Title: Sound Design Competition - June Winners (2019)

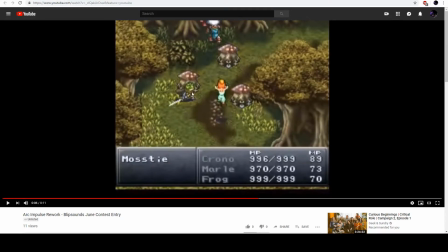506s
I like that you added a little bit of running in. It sounds like someone running on gravel, which does sound a little weird based on the fact that it looks like they're in a grass field, so I'd expect to hear more grass sounds.
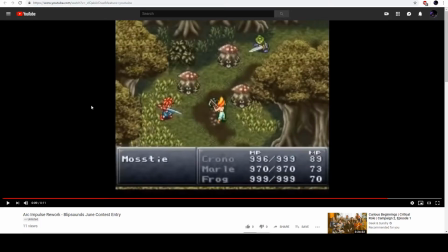529s
So that was the only thing that kind of took me aback, was hearing something like they're running around on gravel. I would have liked to have heard more grass and dirt sounds to kind of accentuate that. Like, you know, jumping and landing on grass and landing on dirt and things like that.
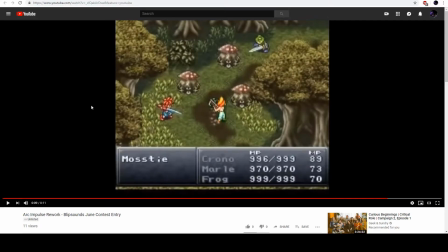548s
But I do like the fact that care was put into those sound effects, that care was that it was thought out that these characters are running, these characters are jumping, and I want to add weight to that.
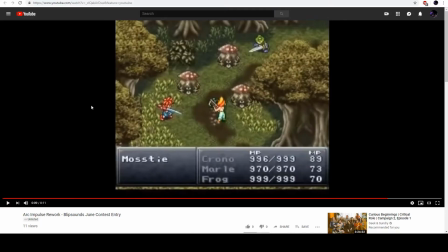560s
I want to add realism to that. So just having sound effects in there, I thought that was a great job. I just didn't agree with the choice of sounds that you put in there. I do like the weight and the depth that you give the attack.
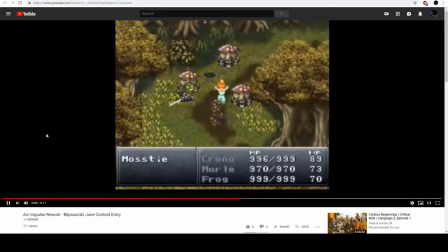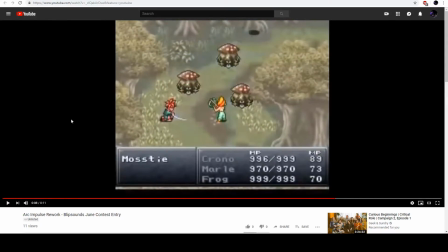583s
I also like that single ping right as the screen changes. For some reason, it feels like it creates more anticipation for the attack.
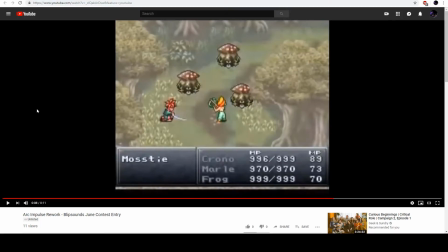596s
Because there's nothing else going on except for that ding with the heavy reverb, and it makes it feel like there's more anticipation. So I really enjoyed that. Like I said, I enjoyed the low end of the attack.
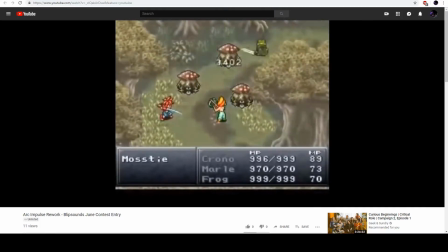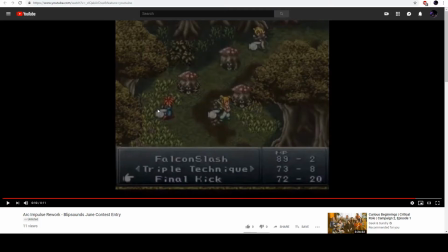616s
That low end, I think you could have added a little bit more in the sub frequencies, like probably down in the 60 hertz range. It sounds like you boosted a lot in maybe the 100 and 200 hertz range, which does add
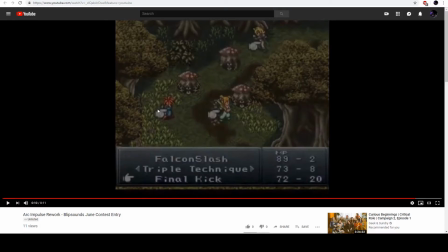631s
some low end to it, but it that 60 hertz gives it that little bit more oomph kind of range. Overall, you know, I really enjoyed this sound. I like the attention to detail, and it gives it a sort of fun feel to it and anticipation.
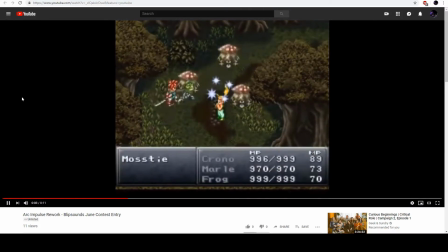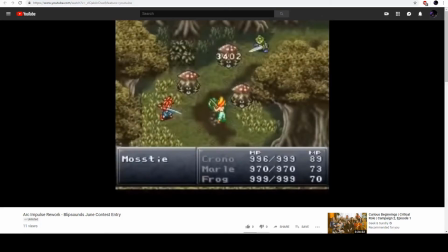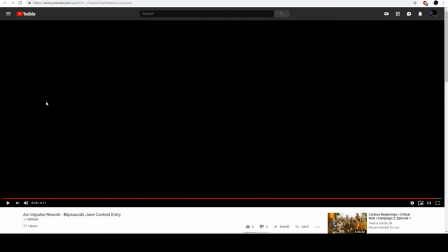661s
So, great job. I really loved it. And before we get into our top video, I want to go ahead and pick out one of my favorite runner-ups.
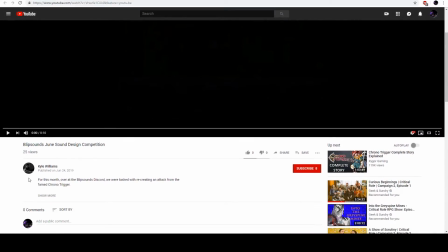676s
This comes from Kyle Williams, and we're going to go ahead and check out his video.
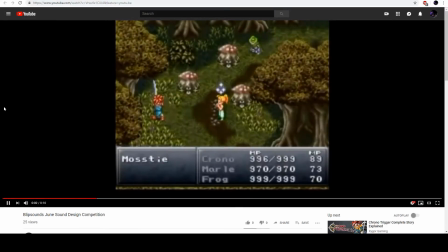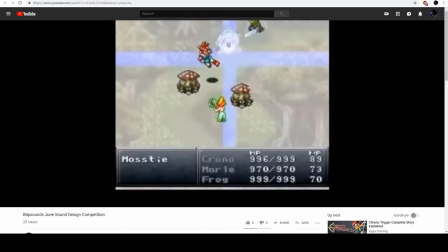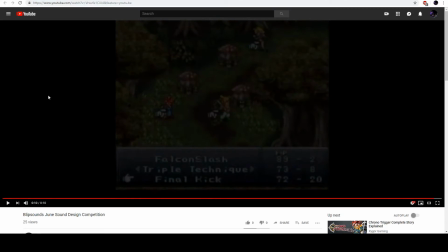695s
So I really like the use of synths in there, especially some of the low, like almost sound like a square wave synth going on that add a little bit of weight and a little bit of like
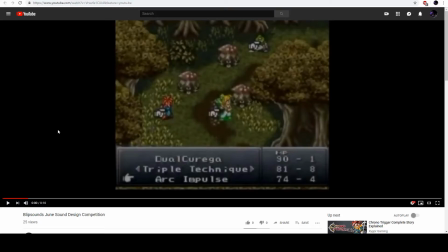709s
ominous feel to it. I really like that decision. I like the magic sound at the beginning.
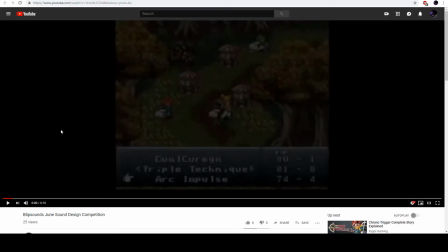715s
That was a really interesting take.
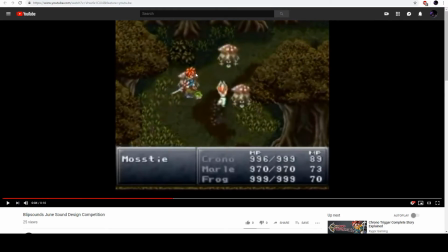721s
You know, adding in that subtle like as the orbs are spinning around, and I like that, adding some anticipation to it. I like the sound of the running. It feels very Ninja Gaiden, which I really enjoyed.
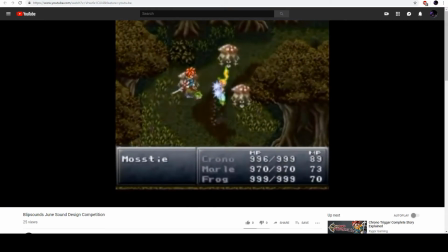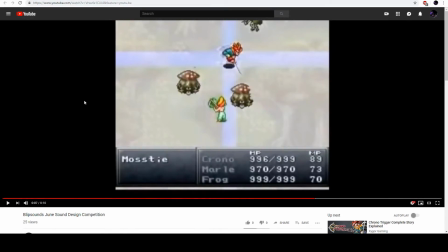747s
And again, using the sound to create anticipation on that attack.
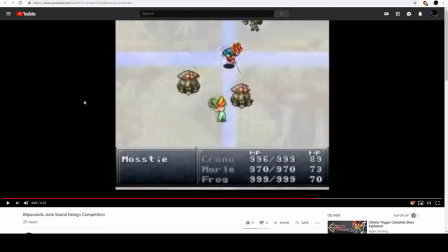751s
And so this is where it's different from the one previous, where rather than having a sound happen when the screen changes, you have all sound stop to kind of accentuate that pausing in the air just before the attack.
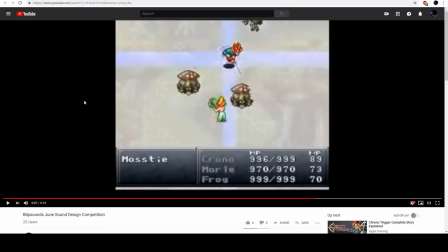767s
And that's another great way to add anticipation, where you just, everything just stops.
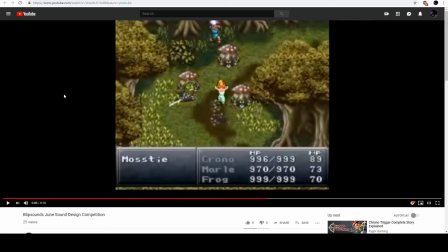777s
And I love that. It adds that, like, like the air gets sucked out of it, like, and you're holding your breath for just almost what seems like maybe too long, and then the attack comes down. I thought that was a great decision, a great job. It really helps to sell that anticipation.
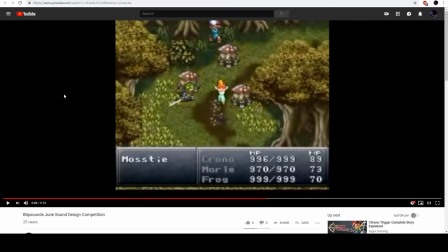796s
And that's a great example of how you can create anticipation in two different ways. You know, one way is to create that ding. So in this one here,
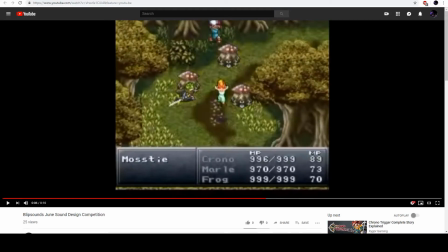808s
you know, where the other sound stops except for that ding comes in. And then the other way is just to have all sound stop to create anticipation.
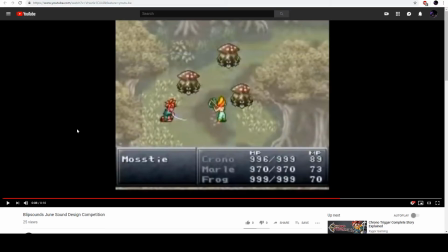822s
So both are great choices, and that would be something that if you're working on a team with an audio lead, or you're working with a game developer, you know, to have that conversation about them, which sound feels better in terms of the game.
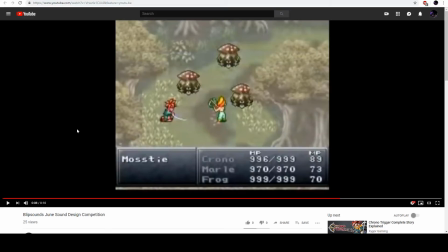838s
And so this is an example where, you know, there are different ways to create anticipation. There's no one right way. So I really enjoyed that. And like I said, I love the low end synth on that attack.
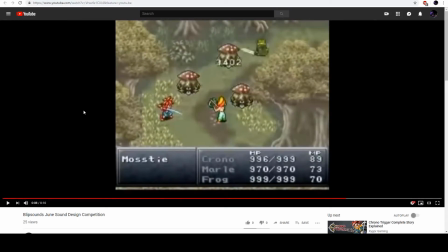857s
Using some of that high end sound to really create the attack and to sell that, these are sword swings, but then using that low-end synth underneath to create some ominous, to create some weight to it. Great job. I really enjoyed this sound.
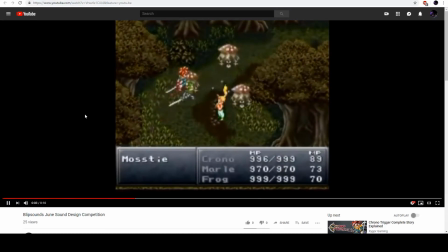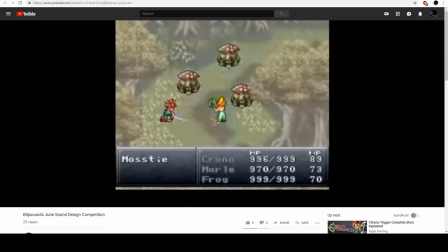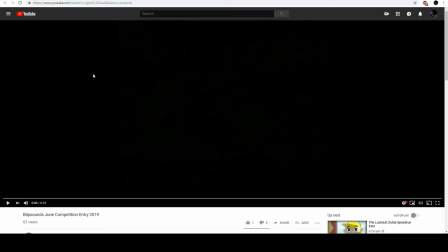886s
And now, for what we've all been waiting for, the winner of this month's sound design competition is
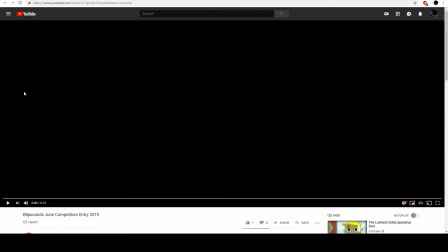900s
Lone Ranger Productions, otherwise known as Hey Shut Up, This Is Chris. on the Blipsounds Discord server. This is his first time winning, so hopefully when this airs,
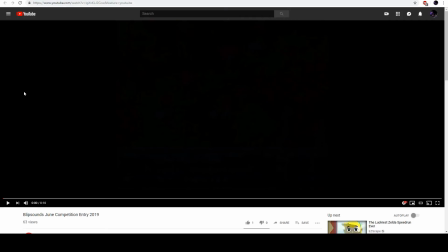914s
he is doing a happy dance right now, and I look forward to celebrating with him on Discord. But let's go ahead and listen to his sound.
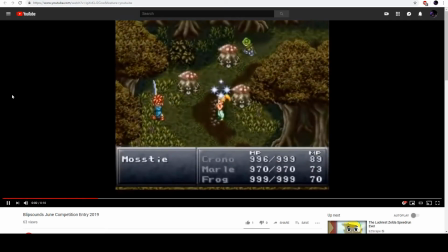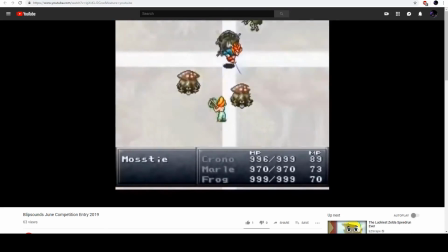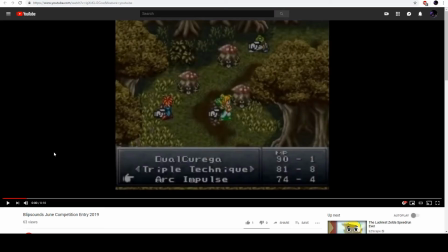933s
There's a lot of fun going on in here. And so there were kind of elements of 16-bit, some modern elements in there. But overall, I really liked this sound, because he also was able to add in some low end to it to give it a heavy attack.
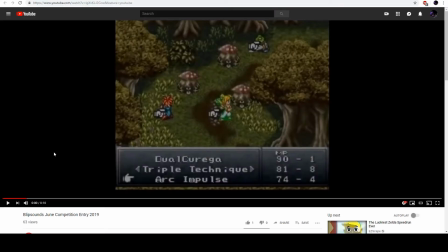949s
And I like that both attacks by Chrono and the Frog are both like very different attacks.
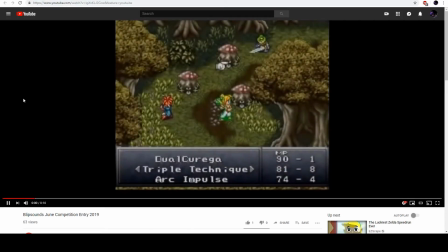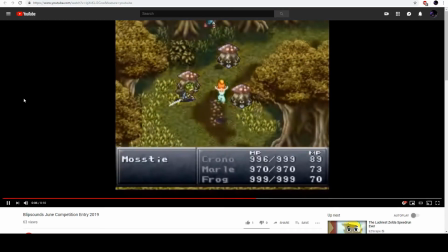You know, just those two different sounds, and especially that it feels like a 1970s or 80s like samurai film when the frog attacks.
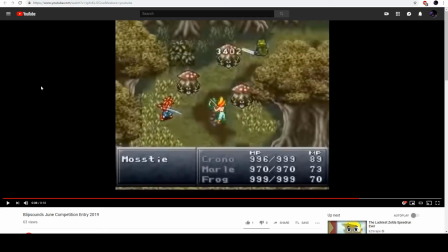981s
You know, I really like that that sound. I don't even think I could recreate it with my voice, but a wonderful sound. I even like some of the panning decisions, so that it's not all just stuck in the middle, but that it kind of creates a stereo sound without there being stereo.